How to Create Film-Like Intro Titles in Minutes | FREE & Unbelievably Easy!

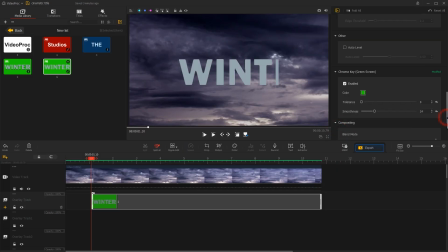259s
Back in the inspector, slightly adjust the exposure to brighten it. And add a fade-in effect.
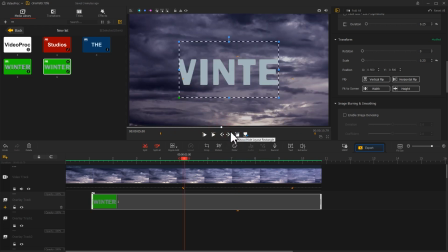270s
Finally, click Show Layout Rectangle and adjust the properties in the Transform section to stretch the text.
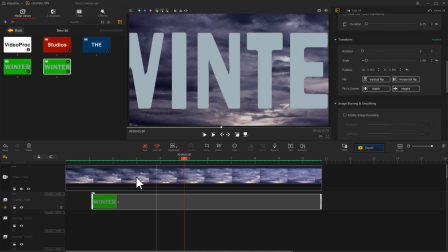283s
Let's preview the effect.
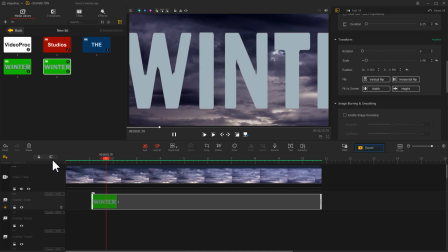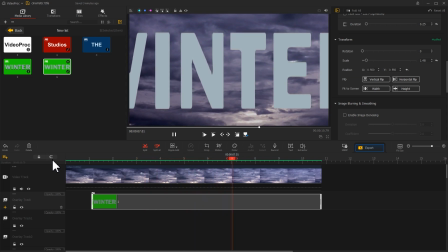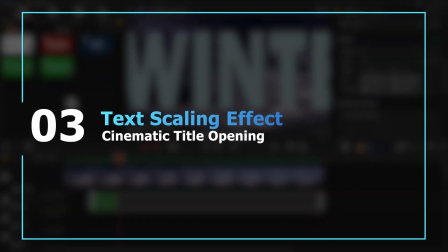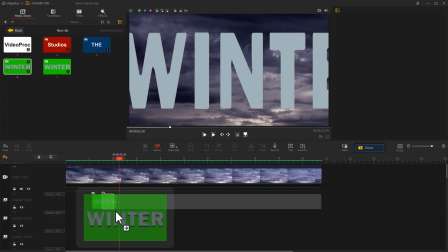300s
Let's continue by dragging the next text image onto an empty overlay track.
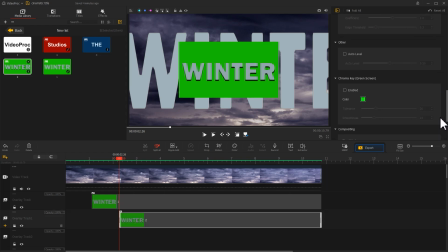305s
Apply basic editing and then remove the gray colors using the same method. Click the color icon on the toolbar and adjust its color.
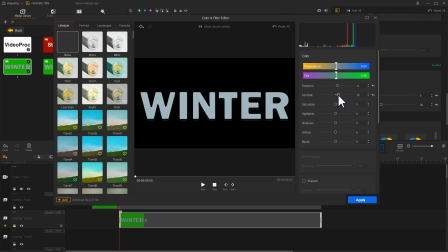320s
Increase parameters like exposure, contrast, and saturation to add depth and contrast with the scrolling text.
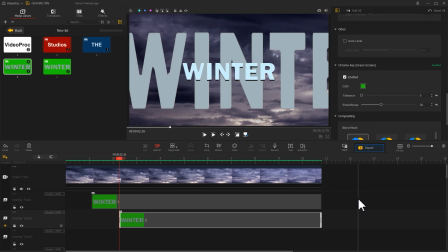331s
Click Apply to apply the adjustments. Similarly, click the motion icon to enter the motion editor panel.
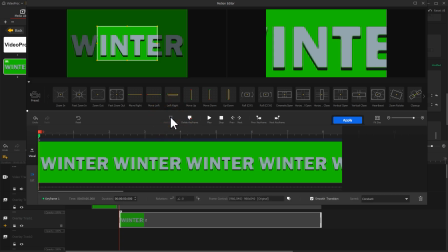339s
Click Add keyframe on the first frame. Adjust the selection box to make the text smaller.
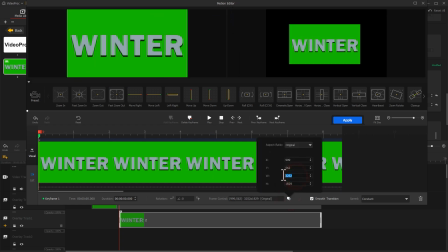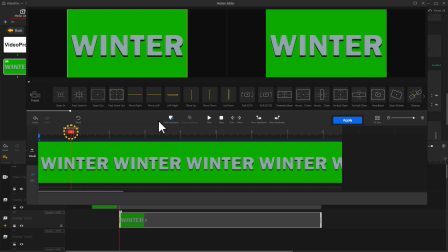352s
Generate a second keyframe for making the animation starting from this point. Move the playhead to the last frame. Click Add keyframe. Adjust the selection box to make the text larger.
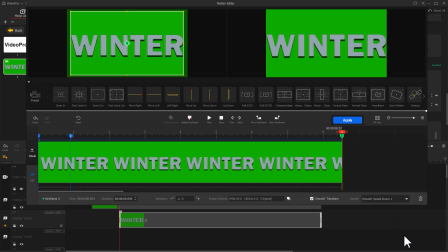368s
Add a speed curve for this keyframe and click Apply to return to the main interface.
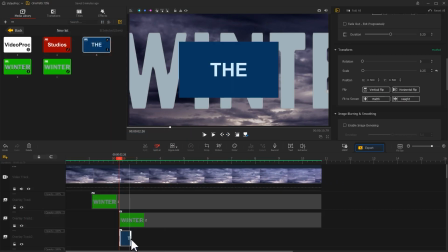376s
Additionally, I'll drag this text image to an empty track for making similar animation effects. The different part is, this time, click the crop icon on the toolbar to crop the image.
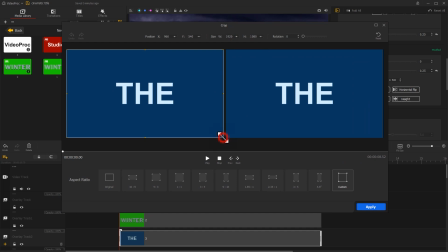390s
Quickly adjust the cropping box by dragging these points.
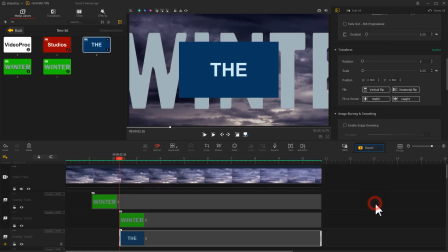396s
Then, like what we already did, edit the motion effect.
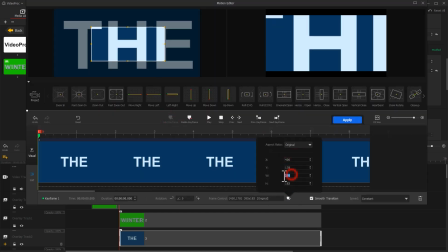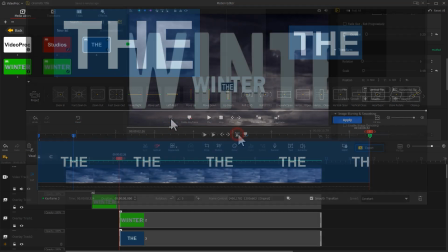409s
That's it.
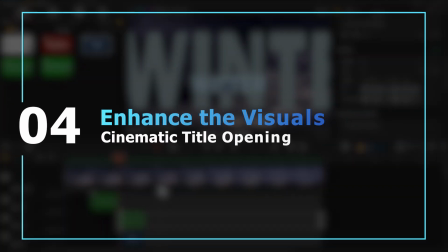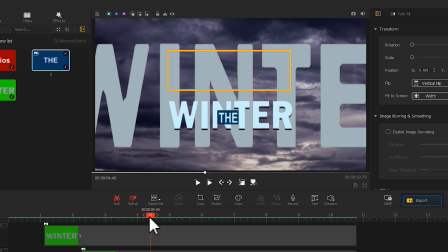417s
Currently, the upper half of the entire frame appears somewhat empty, so we need to fill it with additional content.
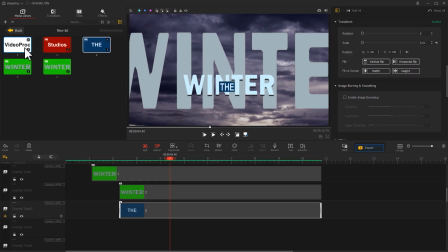426s
Let's use these two text images.
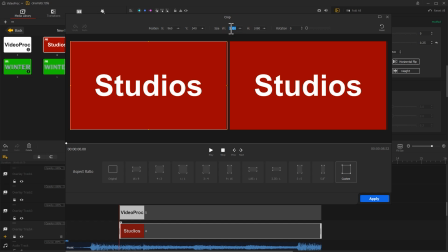432s
First, let's crop each image individually by selecting each one and entering the crop editor panel.
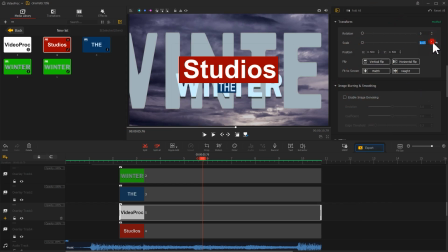440s
Then, adjust their size and position on the main interface to achieve the style we like.
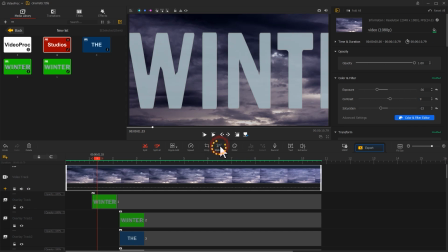447s
Once we have a balanced visual composition, let's enhance the cinematic feel by adding a cinematic opening to the video.
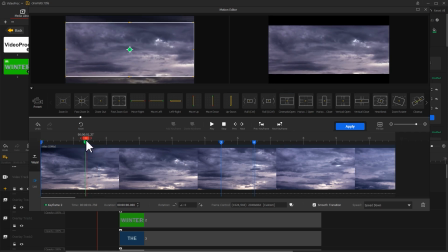456s
Now, adjust the keyframe timings slightly according to the music rhythm.
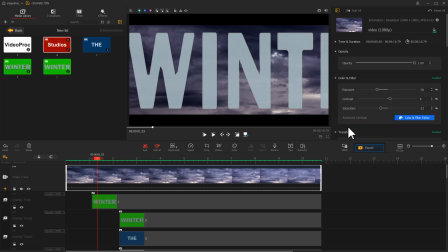464s
Click Apply to return to the main interface. With this, the entire production is complete.
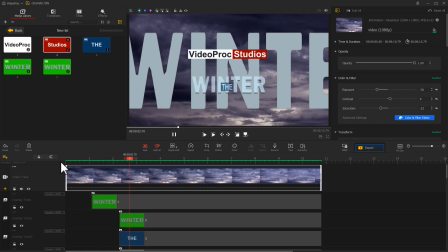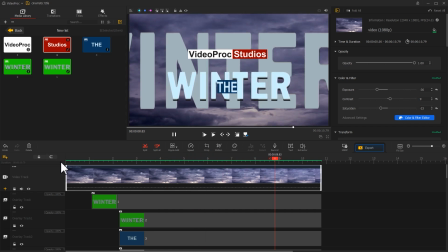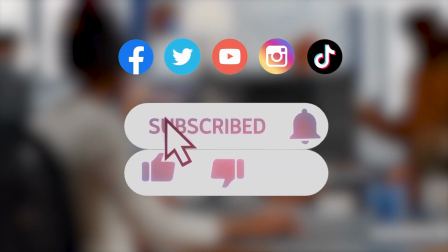482s
Alright, that's all for today's tutorial. If you'd like to see more creative tutorials, be sure to follow us.
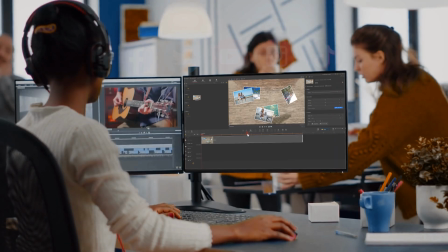489s
Hope you enjoyed it. Bye!